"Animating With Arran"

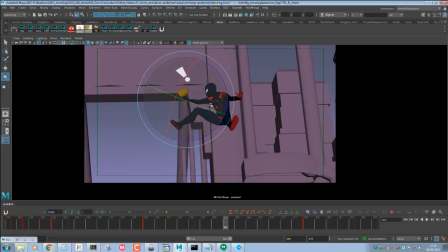28:20 So I'm going to also partly and slowly antic that as well, and ease out with this foot. So you want to break up the timing as much as you can.
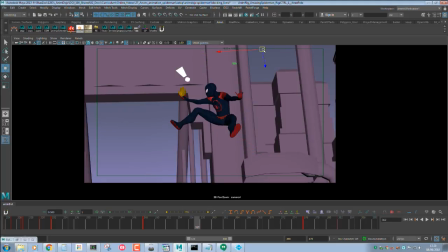28:37 And this is why I thought this is a really important thing to show, because beats is really important. We don't want anything to be moving too much because we want to see this.
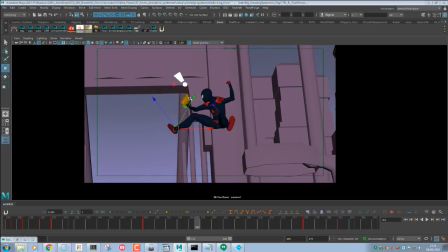28:49 This is our main priority right now. But also we don't want to stop things moving because we've got a fairly limited time to do everything else.
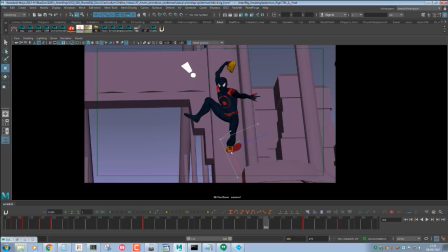28:59 So I'm going to hit O on that foot here. So now we're easing out again.
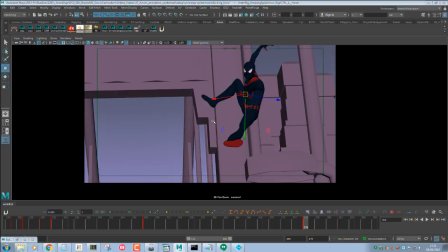And we're actually firing at this lamppost here, I think. It's quite hard to remember where everything is in space, but I'm pretty sure that's where that was.
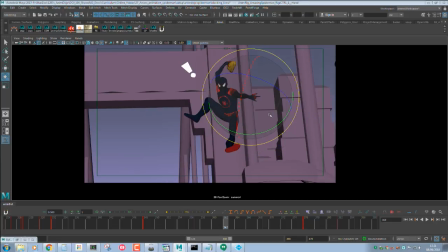I think that's why I had it bend down there. And I've got some weird things going with the elbows. I think it's because it's stretched too much. Let's just check my... yeah, it's really stretched.
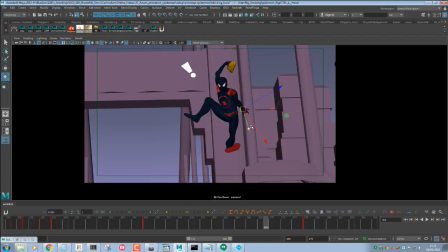29:43 So I'm just putting it back in space now. That's really frustrating. Hold on. Don't want to have that. There we go. We were getting some weird like bend going on in the elbow. We don't want that.
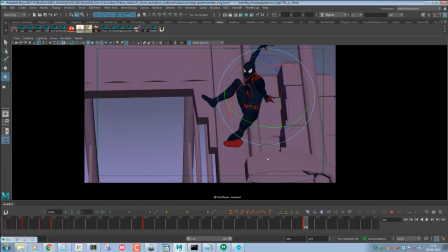30:07 So we're still going to read that flick. There we go. Now we're aiming at this lamp. That's a bit better. And again, I'm just going to hit back 100% on that.
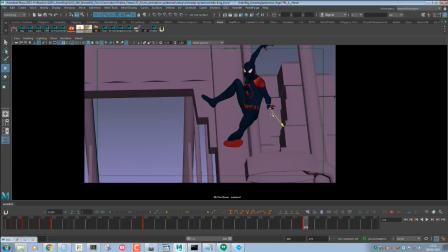30:23 That way we're not getting that weird bend. Hopefully you guys know what I mean. I'm not just making things up. And then since we've already anticipated that hand,
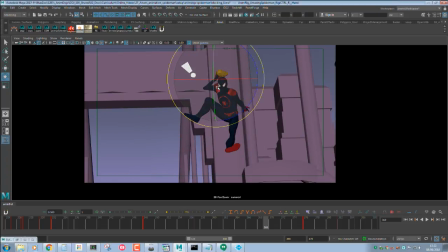30:40 we can now start to bring over this arc here
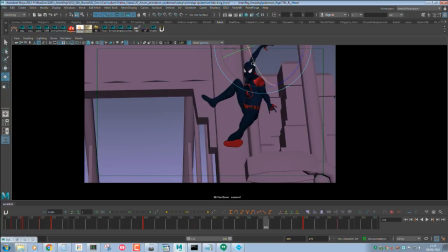30:49 and throw this.
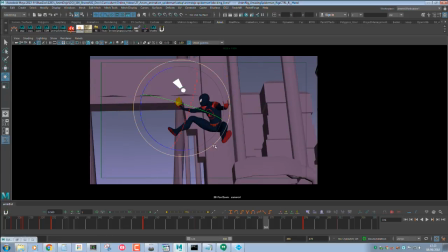30:54 And at the same time, everything is still slowly coming around.
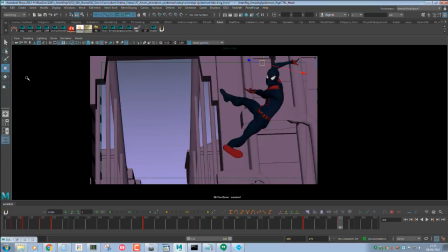I think I've got another question. No? No, we don't. Cool.
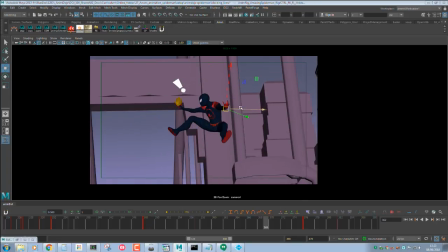31:15 So now I'm going to start, now that I've got my main beats in place, I'm going to start to add some more in-betweens.
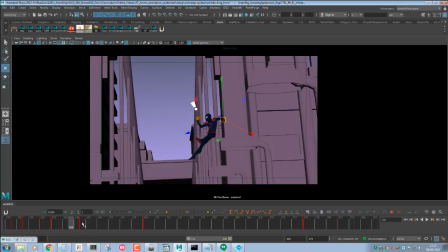31:25 So again, I can just hit on a 2 here, just ease in. Now we're easing out.
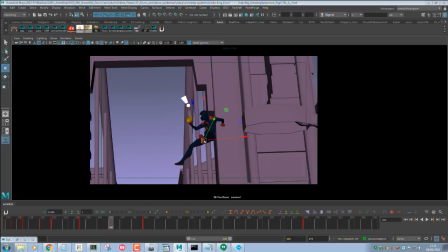31:35 So I'm just going to hit 50% here. But I want to have a quick take for Spidey looking at the taxi where he's just like, huh? So I'm going to hit P, which is 75%. That way he's going to quickly turn.
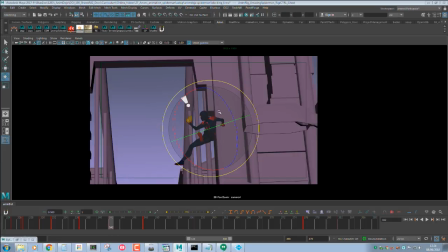31:54 And I might just use the nudge tool and hold Alt and then press the arrow keys. And then that nudges and things in screen space. It's really useful for subtle things. I'm just going to bend that.
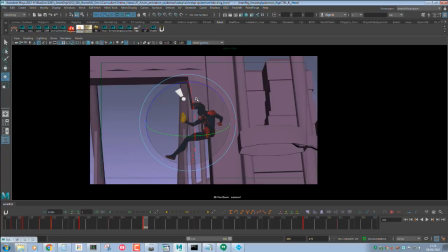32:17 So I'm just figuring out the timing as I'm pressing things now. So it's just, I'm just using Tween Machine to get all this done.